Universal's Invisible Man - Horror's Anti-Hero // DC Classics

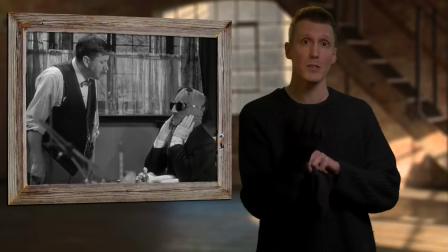(4:11) You're crazy to know who I am aren't you?
All very well, but all for nothing if the big question could not be answered.
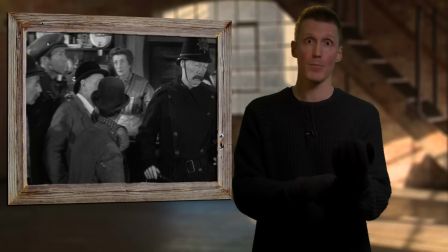(4:19)
Is this possible?
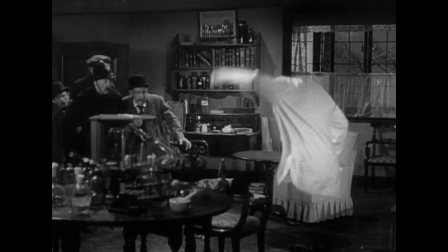(4:22)
MGM had already rejected the project because they did not believe that the Invisible Man could be convincingly realised, and in his script,
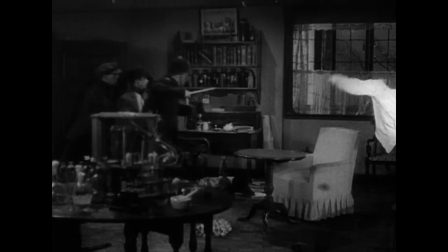(4:30)
Sheriff had assumed that scenes like this would be achieved using a wire frame operated like a marionette.
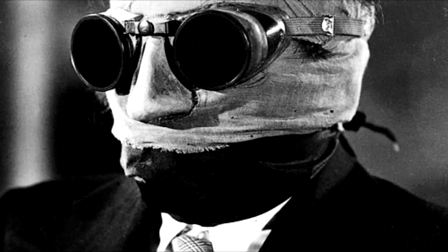(4:38)
Enter John P Fulton, head of Universal's effects department who said it could be done using multiple printing with travelling mats.
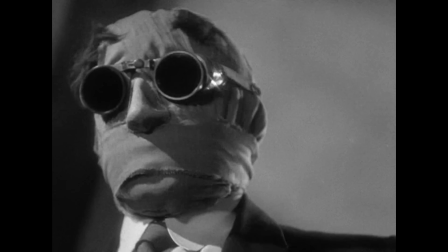(4:47)
From our first glimpse, to this stunning revelation,
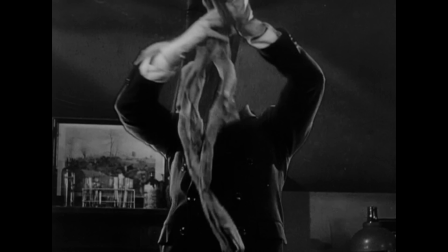(4:55)
''Look, he's all eaten away.'' Fulton created effects that would astonish audiences of the time and which continue to impress today.
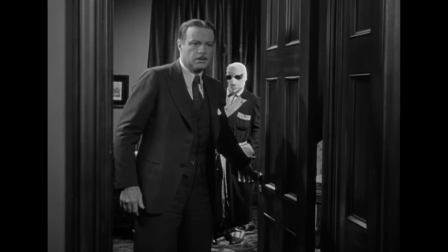(5:04) ''How do you like that eh?'
He would eventually garner three Oscar nominations for his work on the franchise.
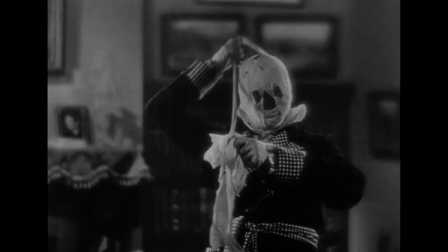(5:10)
We'll come to the how later, but most important was that Fulton's effects,
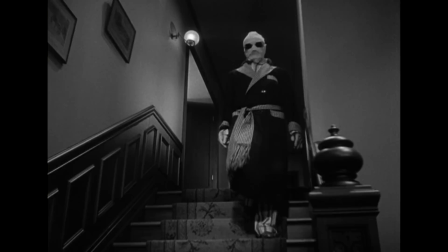(5:15)
with the help of clever wire work from Al Johnson and Bob Laszlo, allowed the Invisible Man to be played by an actor as a character.
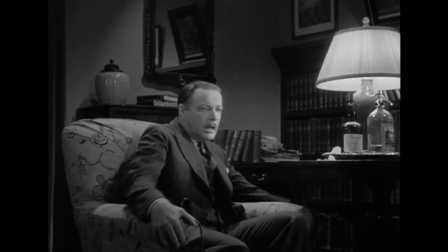(5:24)
Whale never wanted the audience to just be hearing the voice, so he gave his character things to do,
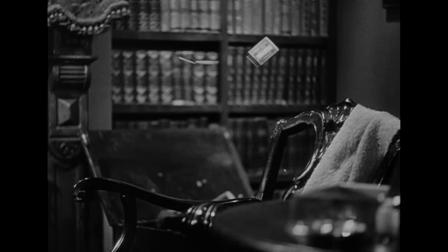(5:30)
making it difficult for himself, but bringing the character to life and giving a visual presence to Reigns' disembodied voice.
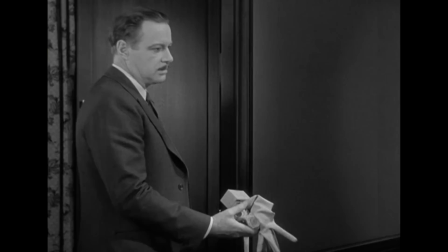(5:37)
''Oh it's no good talking like this' Conversely, Reigns' voice makes the effects more than a gimmick,
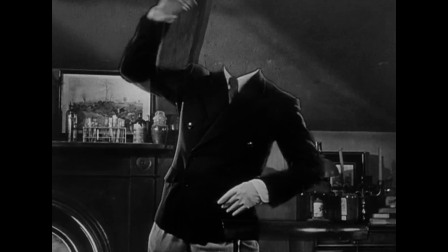(5:43)
the actor's performance coming together with the ground-breaking effects to create one of the most memorable characters in the Universal canon.
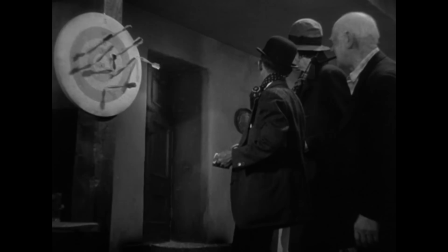(5:54)
Unlike most Universal monsters, the Invisible Man is the lead, dominating the action.
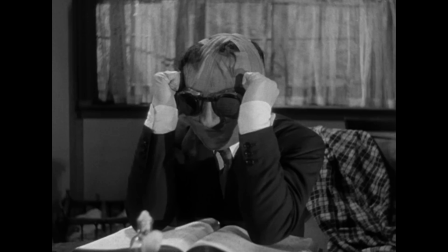(5:59)
Appearing out of the snow, as he does in Well's book, he is at first a mystery. We see his frustration, ''There must be a way back.
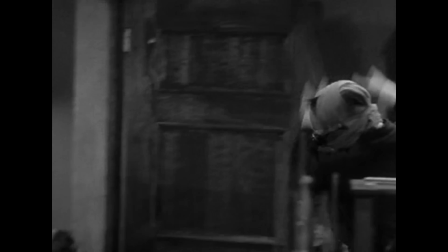(6:08)
God knows there's a way back.'' and his temper.
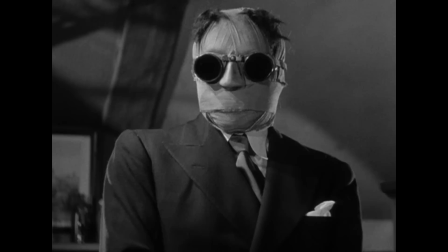(6:14)
but he is also funny, ''How's that for a hairbrush George Henry?' and, like so many Universal monsters, tragic.
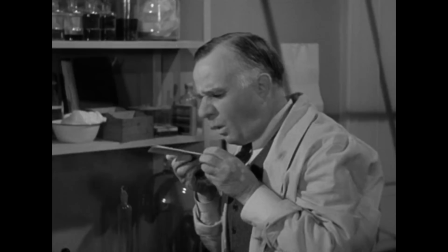(6:21)
''Everything would have come right if you only left me alone.'' Scientist Jack Griffin has used a dangerous chemical,
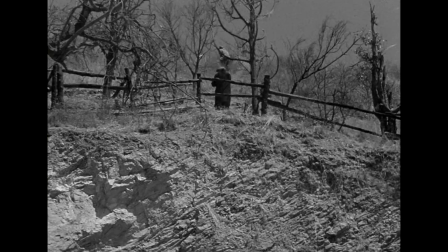(6:27)
''Mornecane's a terrible drug.'' unaware of the side effects, ''Yes, and it also sent it raving mad.'' he is vicious,
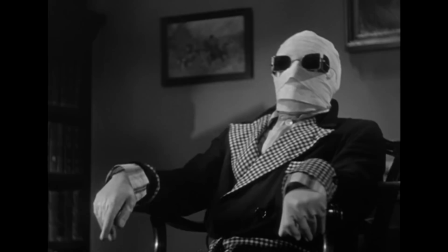(6:38)
and his plans are maniacal, ''We'll begin with a reign of terror,
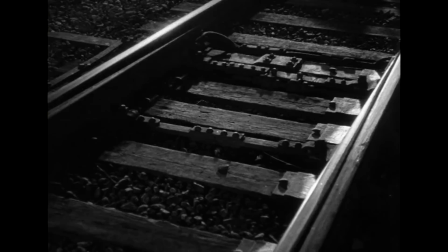(6:43)
a few murders here and there.'' He achieves a body count of 122, far higher than any other universal monster.
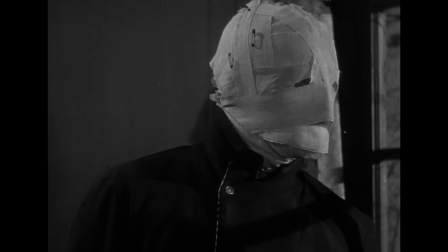(6:51)
''I killed a stupid little policeman, smashed his head in.'' But listen to the change in him when he hears that his fiancée has arrived.
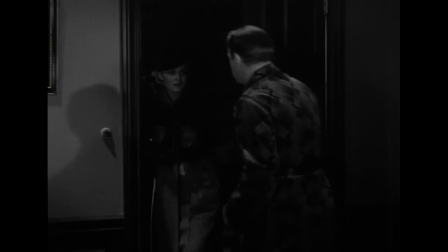(6:58)
''Lora, why yes of course.'' He sounds genuinely surprised that he forgot about her,
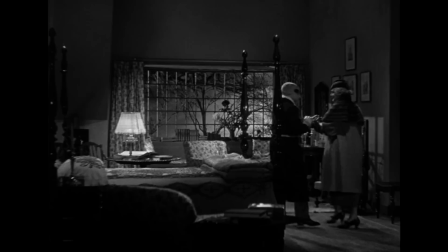(7:05)
perhaps realising for the first time that something is wrong with him.
''How could I forget?'
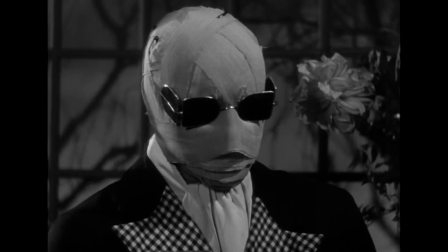(7:10)
When he speaks to her, his manner changes, ''That funny little head I always liked.'' until the monocane starts to reassert itself.
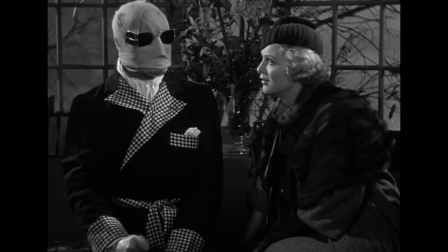(7:17) ''I shall offer my secret to the world with all its terrible power. The nations of the world will bid for it thousands, millions.
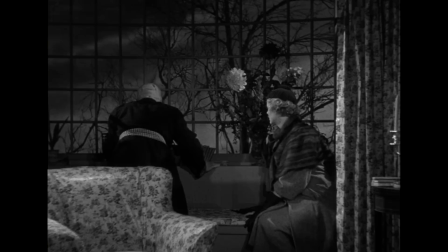(7:24)
The nation that wins my secret can sweep the world with invisible armies.'' Crucially, Rains did not just deliver on the melodramatic villain,
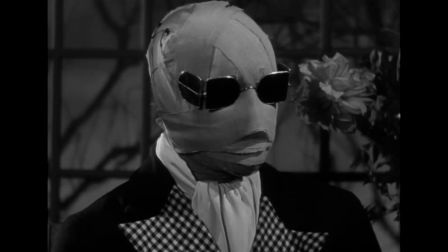(7:33)
''Even the moon's frightened of me, frightened to death.'' He makes us feel for this character and understand that there is a man beneath the bandages.
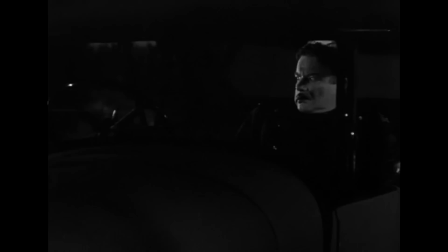(7:42)
''I was so pitifully poor, I had nothing to offer you Flora.'' which does not stop him from being an insidious and horrifying villain.
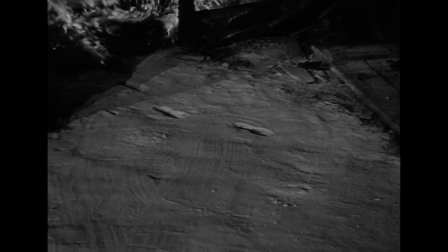(7:50)
''I'm afraid there's going to be a nasty accident in a minute, a very nasty accident.'' As we've already seen,
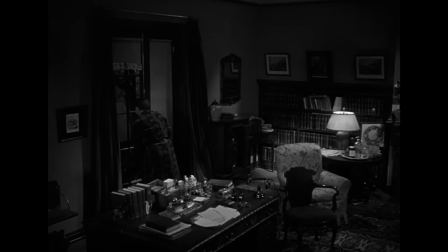(7:57)
the Invisible Man's presence is usually announced by footprints, a lit cigarette or some other piece of business.
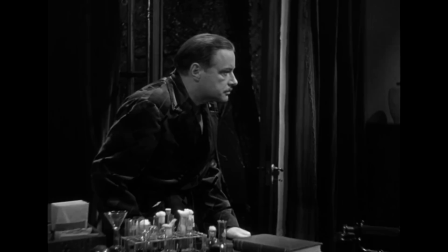(8:04)
''Thank you Kemp for opening the window.'' This is the first of only two times in the
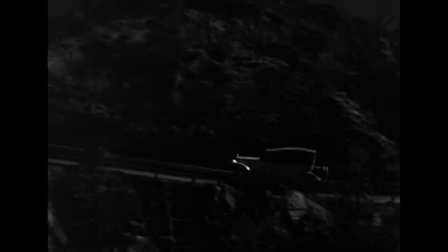(8:10)
whole film when the voice comes out of nowhere and the Invisible Man is truly unseen.
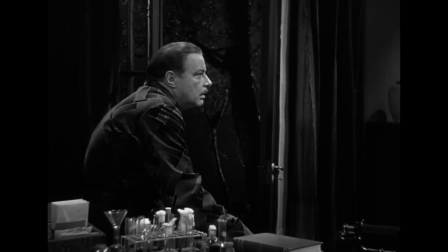(8:16)
Both instances are related to the murder of antagonist Kemp.
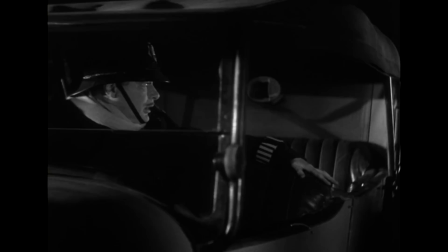(8:20)
''I think this will do nicely Kemp.'' And because these are the only times it is like icy fingers being drawn down your spine.
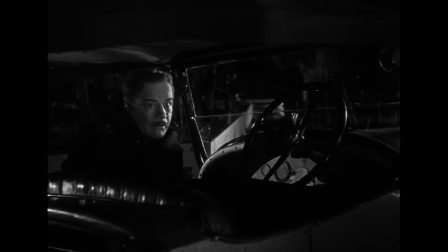(8:28)
''I went into the police station with you Kemp, I stood by while you changed into that coat.'' Beyond the technical and artistic,
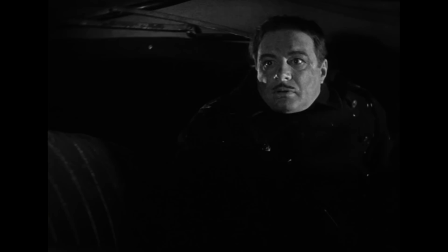(8:35)
Whale was a master of horror storytelling.
''You'll run gently down and through the railings, hit a boulder, then you'll do a somersault and probably break your arms,
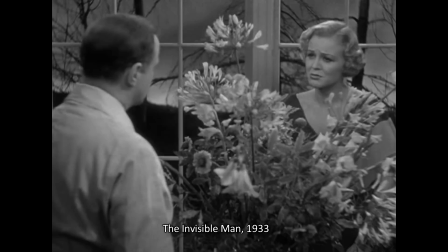(8:44) then a grand finish up with a broken neck.'' Rain's performance was an early indicator of a great career to come but he is well supported.
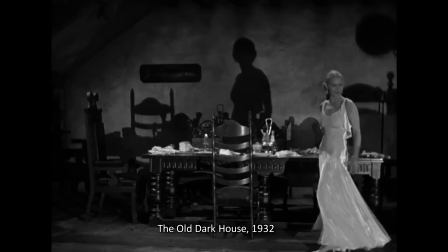(8:51)
''It was so strange those last few days before he went, so excited and strung up.'' Gloria Stewart appeared in three films for James Whale and would
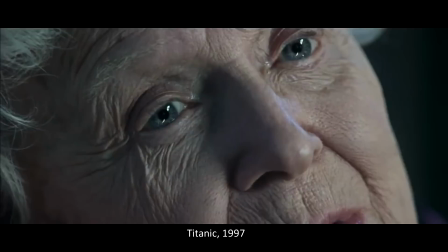(8:59)
enjoy a late career resurgence after playing Old Rose in James Cameron's Titanic.
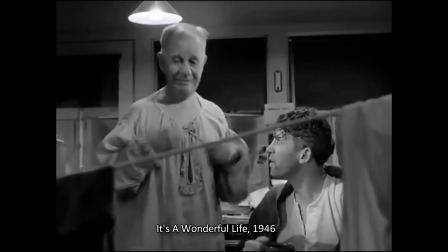(9:04) It was the most erotic moment of my life.
And Henry Travers, Jack Griffins, the Invisible Man, who plays Flora's father,
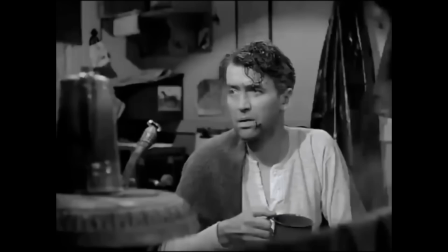(9:12)
would become iconic as Clarence the Angel in Frank Capra's It's a Wonderful Life.
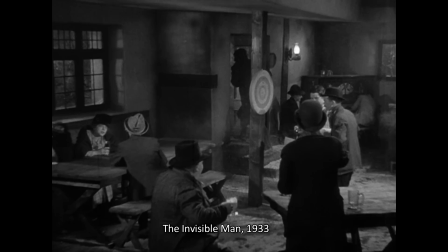(9:18) What's that, AS2? Angel, second class.
The cast was packed with British stage talent,
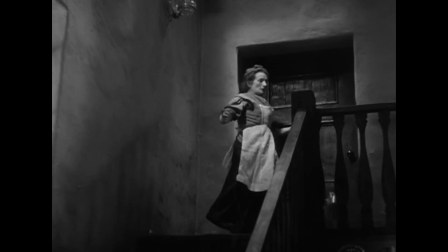(9:25)
imported by Whale to play locals based on the director's childhood in Dudley, most notably Una O'Connor,
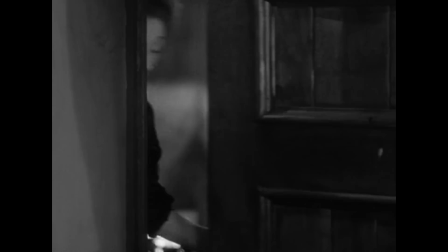(9:34)
whose eccentric performance Whale encouraged and to whom the director would leave a bequest in his will.
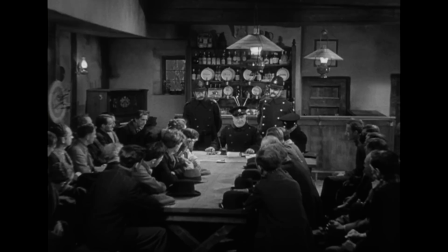(9:40)
In amongst the ensemble are some blink and you'll miss them roles by recognisable faces, Walter Brennan,
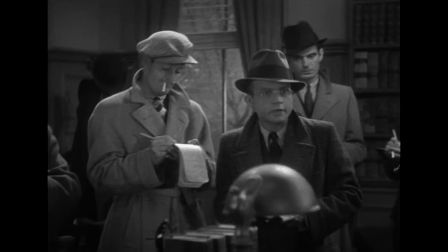(9:48)
John Carradine, and Frankenstein and Dracula actor Dwight Fry, almost unrecognisable in a straight role.
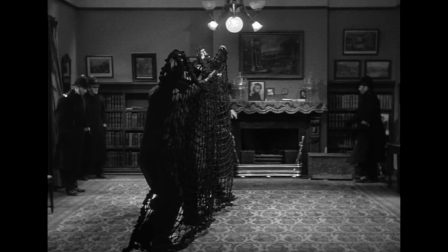(9:56) Can you tell us what plans you've got for capturing him?
But for all these stellar contributors, The Invisible Man is very much James Whale's film.
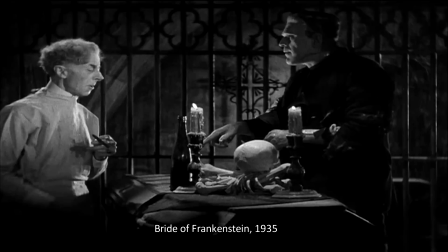(10:03) He's twisted my nose!
1935's The Bride of Frankenstein is generally and deservedly regarded as his greatest achievement,
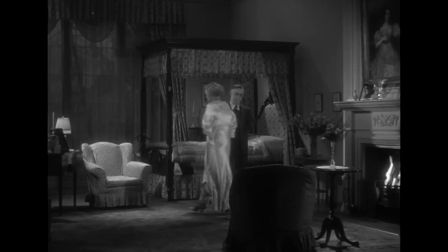(10:11)
and The Invisible Man has a similar blend of wicked humour and genuine horror presented with technical brilliance,
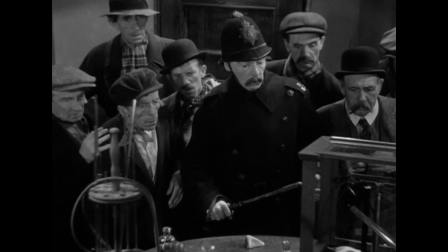(10:17)
but, what might give this film the edge, all these elements are centred on the lead character.
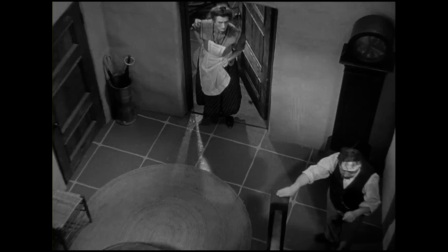(10:25)
We've already seen that this is a funny film,
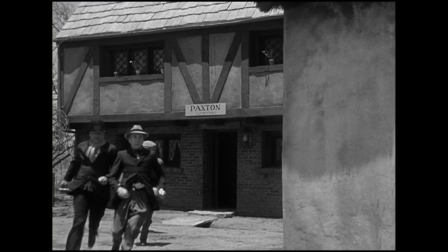(10:30)
but what really makes us follow Jack Griffin as this terrible yet compelling anti-hero,
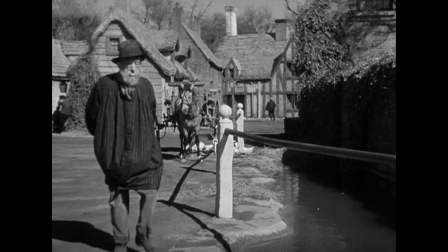(10:36)
is not so much that he is funny, but that he's having fun.
Good morning bad father, how do you do?
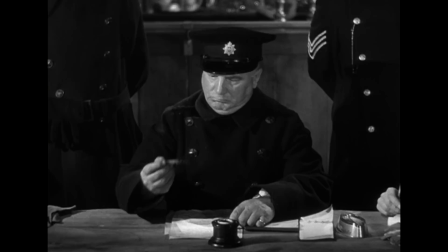(10:42)
Much of what he does is nothing to do with his plans for world domination, he's simply enjoying himself.
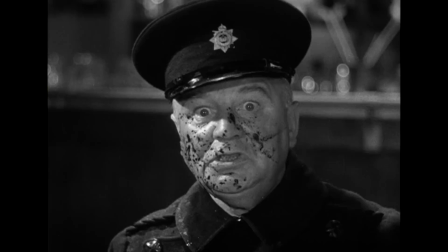(10:50)
It's hard not to think that some of this is what the mischievous whale might have done himself if he had been invisible.
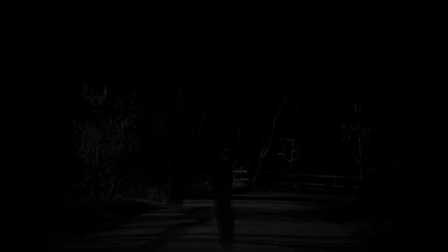(10:56) Here we go gathering nuts and may, nuts and may, nuts and may.
And it pushes the audience to ask themselves, what would I do?
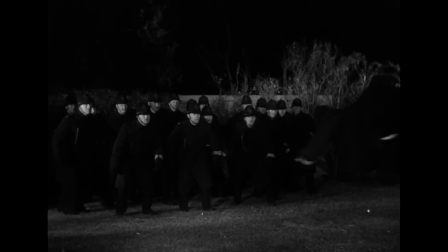(11:04)
The Invisible Man is a rare beast, a wish fulfilment horror.
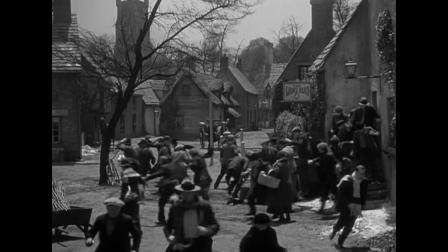(11:11)
At the time of recording invisibility remains impossible, but how was it achieved in the film?
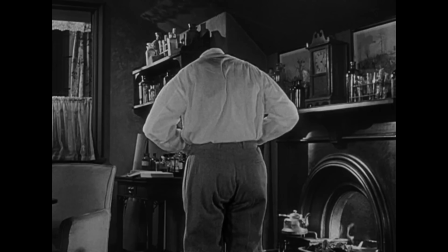(11:18)
The wire work is well executed but no mystery.
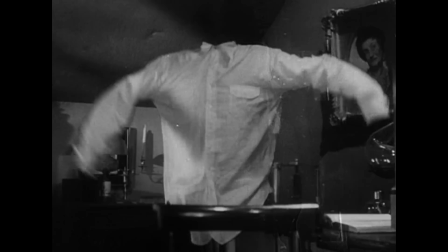(11:23)
This sort of thing however requires some explanation, albeit a greatly simplified one.
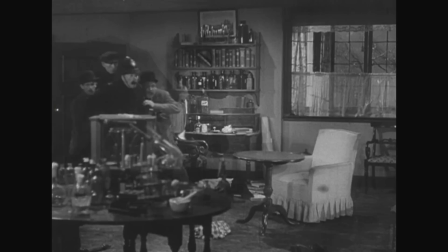(11:30)
Scenes were shot without the Invisible Man, he was added later.
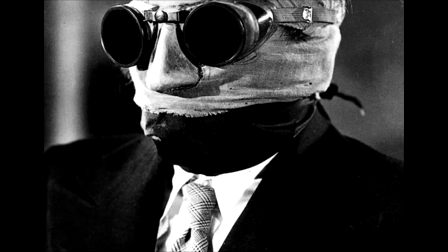(11:33)
An actor, either Reigns himself or a stand-in, was dressed in black velvet with the character's clothes on top,
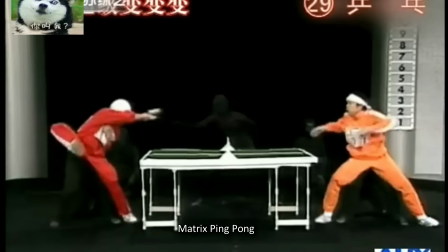(11:41)
so tightly bound up that he was working deaf and blind and breathing through a tube inserted up the leg of the black suit.
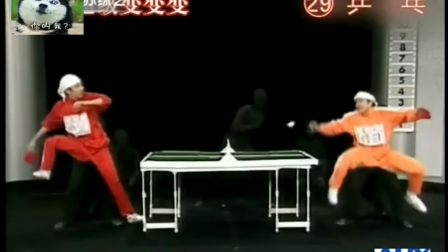(11:49)
Taking a cue from theatrical black art, the actor would then be filmed in front of a black velvet background,
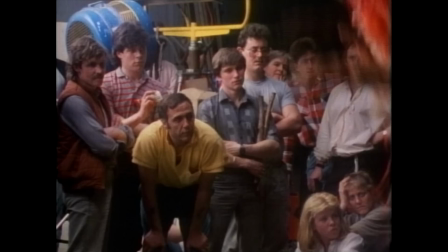(11:55)
a technique Jim Henson would use over 50 years later in his movie Labyrinth,
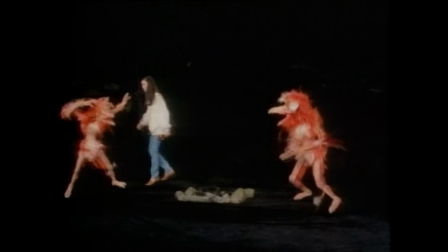(11:59)
and this image was then added to the previously shot scene using an optical printer,
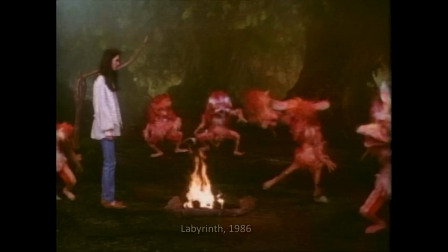(12:05)
combining the images.
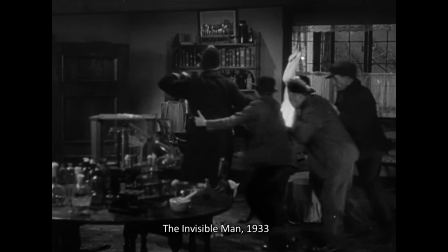(12:07)
It's the forerunner of modern green screen and all sounds simple, but the lighting had to be matched to what had already been shot.
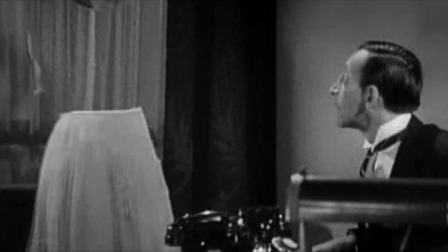(12:15)
Each shot was executed more than 20 times to be sure they got what they needed,
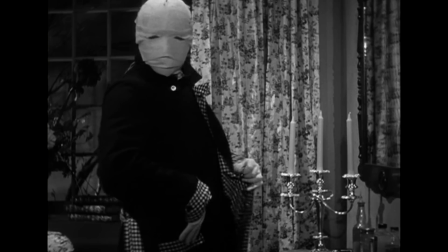(12:21)
and if the actor's blacked out hand passed in front of his body, then the take was ruined. And consider this scene.